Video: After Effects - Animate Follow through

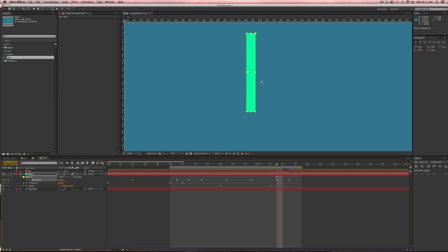(12:32)
Let's copy this keyframe, and I'm going to take this point and scoot it in, and then I'm going to take this point and scoot it in, so that it overshoots in a little bit and then has to re-stretch itself out.
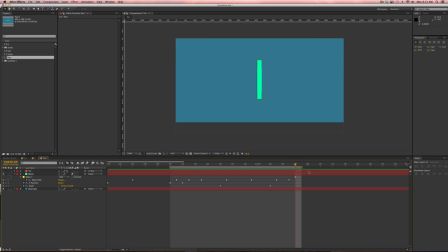(12:51)
Okay, now if we jump out and look at that. Now you can see how it makes that really simple scaling move feel a lot better, and there's a lot more going on. And this doesn't take very long. I mean, it'll take you a little while to get the hang of thinking about motion in these terms.
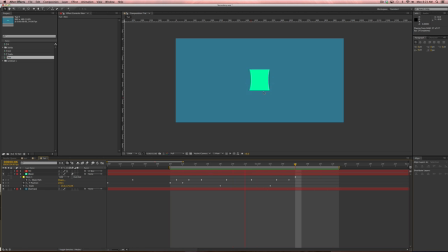(13:08)
But this is an easy way to make a very simple move feel pretty cool. All right, so let's finish this move now. We're gonna go forward 4 frames, and now we're gonna scale this to its correct size.
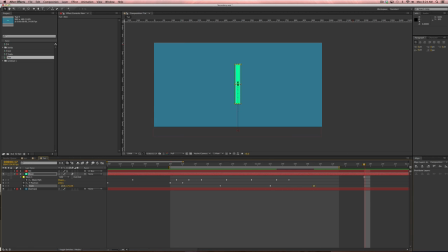(13:26)
So let's go 8 frames. We'll do 100, 100. All right, so let's take a look at this part of the move. All right, that's pretty boring. So let's adjust the curves.
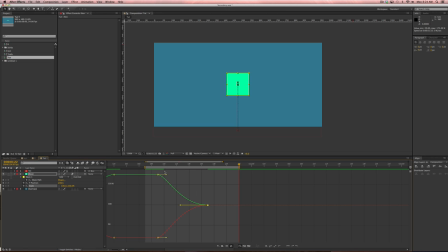(13:44)
Just gonna pull these way out like this. So now it's a little more of a popping move. Okay, and I'm not going to deal with the mask on this part of the move because I want to get to the next part of this tutorial.
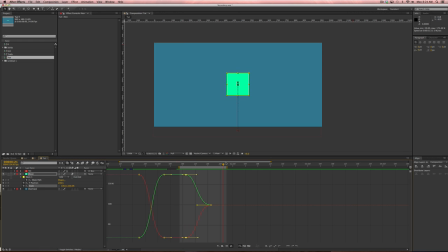(14:03)
So when this pops out, all right, what I want to have is the little triangle logo appear in some cool way. So what I did was I took the box and I animated the scale from small to big.
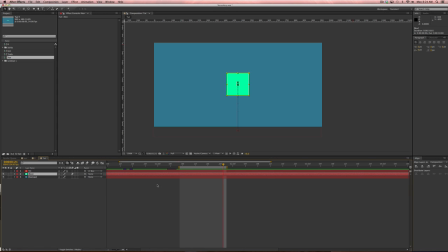(14:18)
So let's look at the scale keyframes here, just by hitting S. So put a keyframe here. Let's go forward. Let's do 6 frames. Okay, and let's make this thing grow to 150.
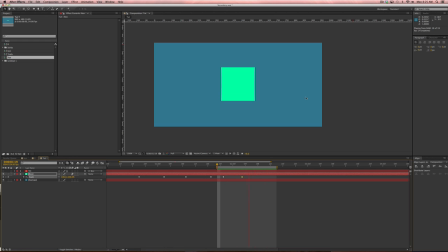(14:38)
Let's see what that looks like. Okay, feels slow. We're gonna have to adjust the curves. But another thing I want to do is let's actually move this down 2 frames, go forward 2 frames, and we're gonna do a little bit of anticipation keyframe here.
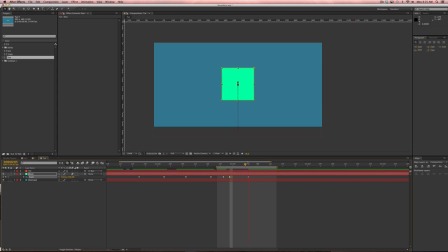(14:56)
So we're gonna go from 100 to 95 to 150, and it's a simple little thing. But what it does is, especially when we get in and we make the curves feel better,
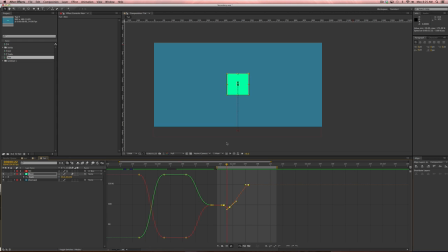(15:08)
it makes that movement feel a little bit more deliberate because the square is going to kind of set itself up for this big move. It's kind of nice to sometimes have things shrink just for a couple of frames right before they grow.
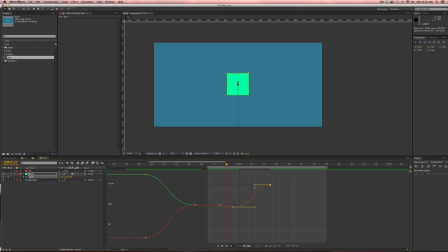(15:26)
And it works the same way if things are moving left to right. Have them move have them move right just a little bit and then shift left and shoot off to the right. You can kind of have it. It almost feels like it's taking a step before it, comes forward.
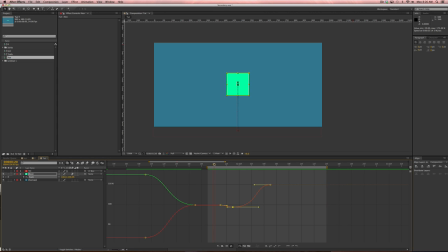(15:41)
Just a nice little trick. All right, so once this thing shoots out, I want the triangle to do the same thing. So I'm going to turn this triangle layer on here, and it's already parented to the box.
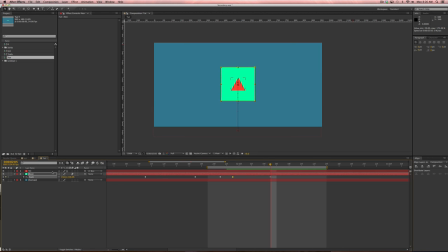(15:55)
So what I'm going to do is put a keyframe here on the scale, so it's right in line with the box's keyframe. Then I'm going to come back here, and I'm going to set this to 0. All right, and now I'm going to hit Option and the left bracket to clip that layer to right there, so it doesn't exist in time before then.
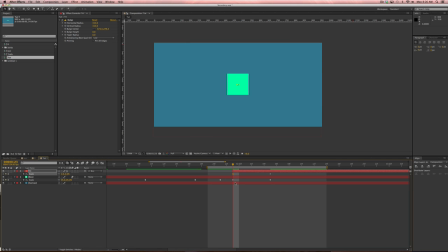(16:15)
Those are great hotkeys. Option, left bracket, right bracket. It basically trims your layer to wherever your playhead is. Okay, so now let's adjust the curves on the scale for the triangle. All right, so we get that nice pop on that.
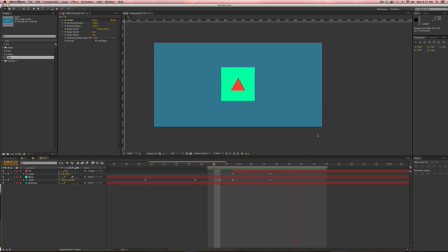(16:32)
All right, and you can see right now the triangle scales up at the same time as the box, okay?